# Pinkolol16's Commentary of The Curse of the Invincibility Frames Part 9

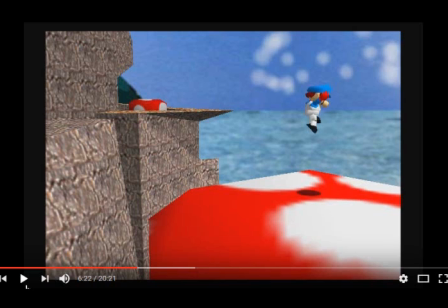(16:36)
But of course, again, it teleports them back to where they came from. So Luigi Fan isn't exactly going to just appear in the castle either. He'll go back to where he came from, Shadow Warrior will go back to where he came from, and T2H will go to the castle. Again, it's just extending that radius, not exactly changing any of the properties of what exactly it'll do.
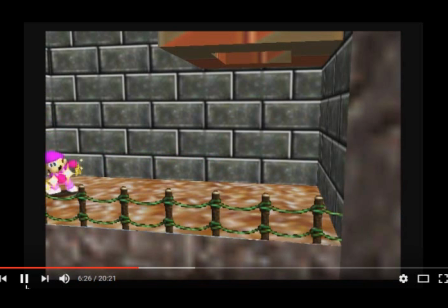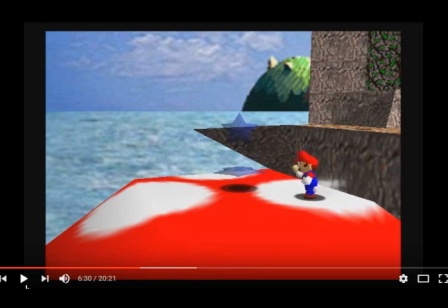(17:04)
And she went down the slide with no coins, by the way.
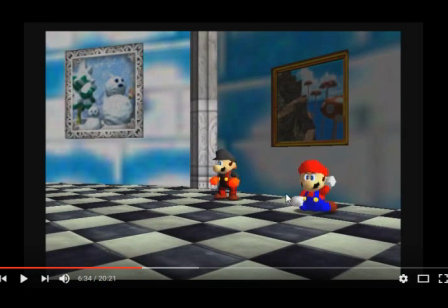(17:12)
I just still had that code on to change the thing while I was recording the scene after this, actually. So as you can see, only they appear outside. Meanwhile, there were like six people in that level.
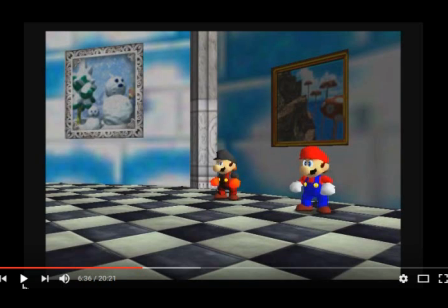(17:27)
So again, if the previous levels hadn't shown you this, this should basically tell you that what's going on is what's going on.
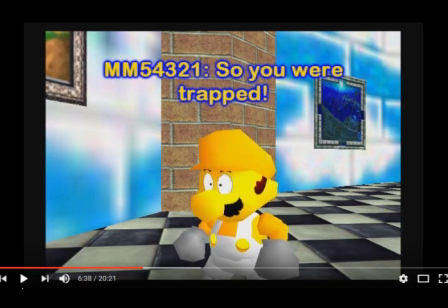(17:37)
Also, I hate this outline, and I should have fixed it before I knew something, but I tried so hard to fix it, but I had no idea how. so it just looks so weird with the black outline.
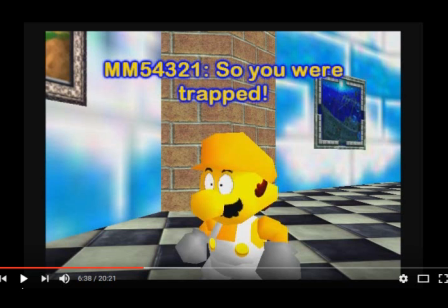(17:48)
I fixed it now and it was mainly due to the fact that the texture was too big so yeah big mistake on my part
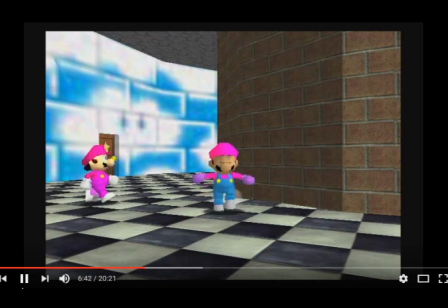right about the whole knowing doesn't prevent you from getting hit thing
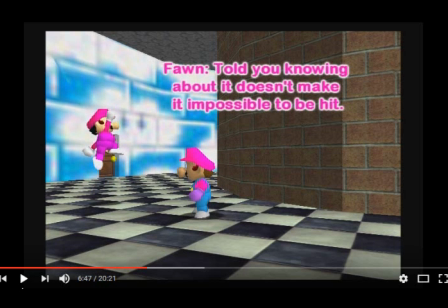(18:11)
and if you didn't understand this this line should at least alert you to what's got to to the whole remarking going on here we're not exactly staring at each other but I guess we can sort of claim it's them staring at each other
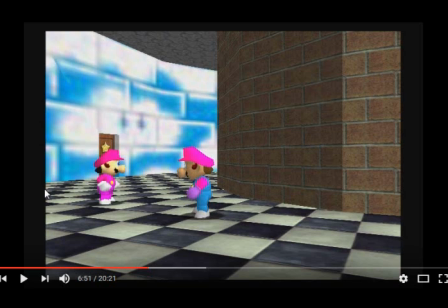(18:29)
I would have had my character stare to her right but Again, Mario Movie Maker didn't exist.
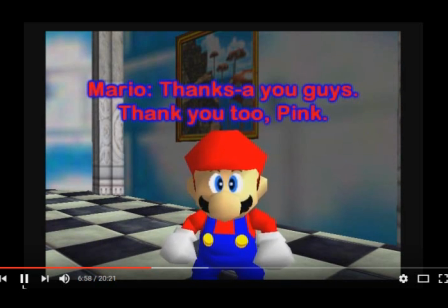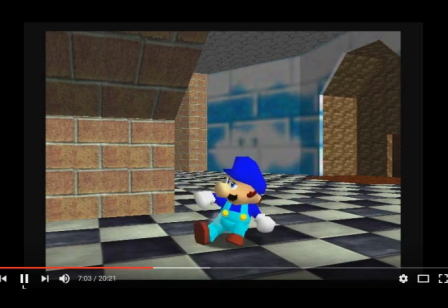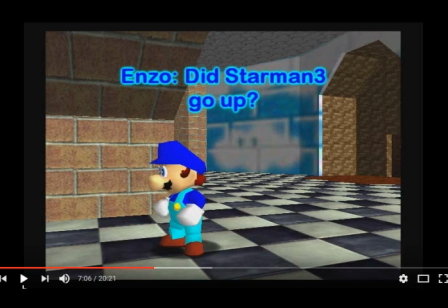(18:51)
He ran around in the last two seconds. So, no, I was aware where he was in the previous scene. I was kind of part of the script.
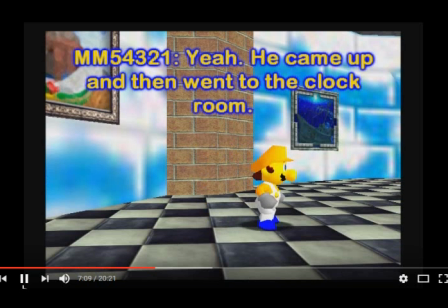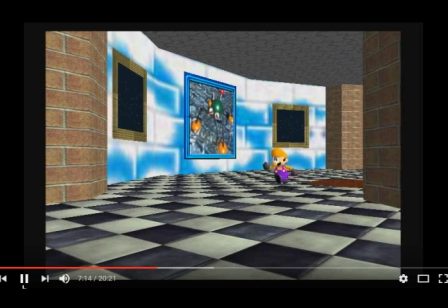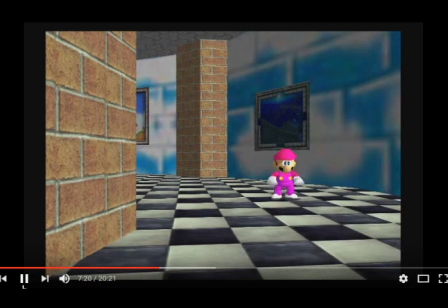It took a bit to script his lines.
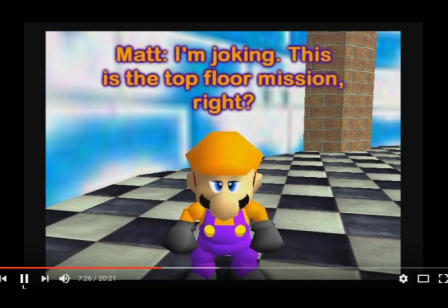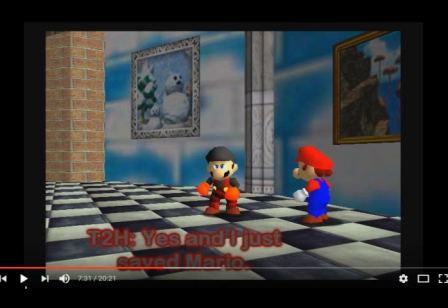(19:26)
Again, me experimenting with masked shots. I wasn't really experimenting so much. It was actually trying to get the scene to look a bit more lifelike than just, oh yeah, one character per scene.
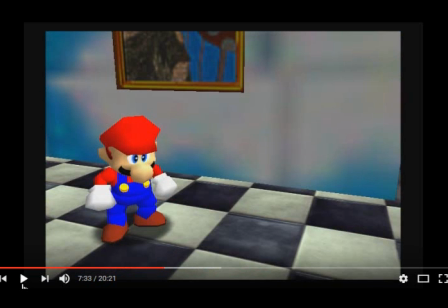(19:38)
And where I could fit another character in, I wanted to fit them in.
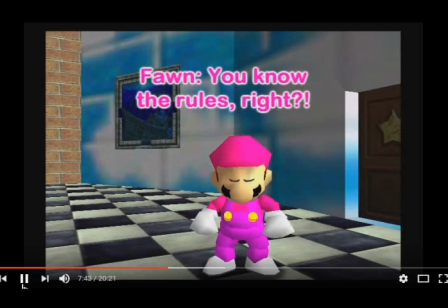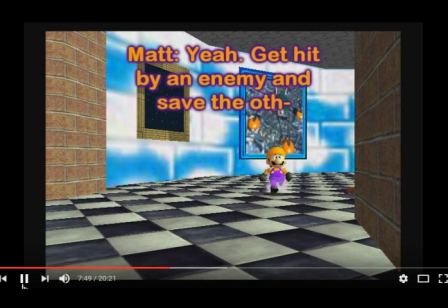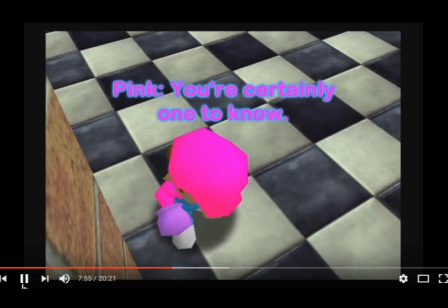He's doing what he's doing on purpose, and that was why I scripted him that way.
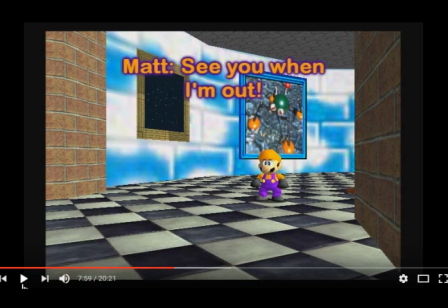(20:13)
Underneath, he certainly knows the seriousness of the situation, he's just being a jerk. And that's kind of how Matt was, and kind of still is. So I had to be very careful when making his lines and the lines around that
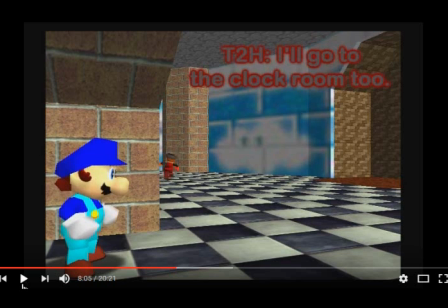(20:32)
Let's get characters out of the scene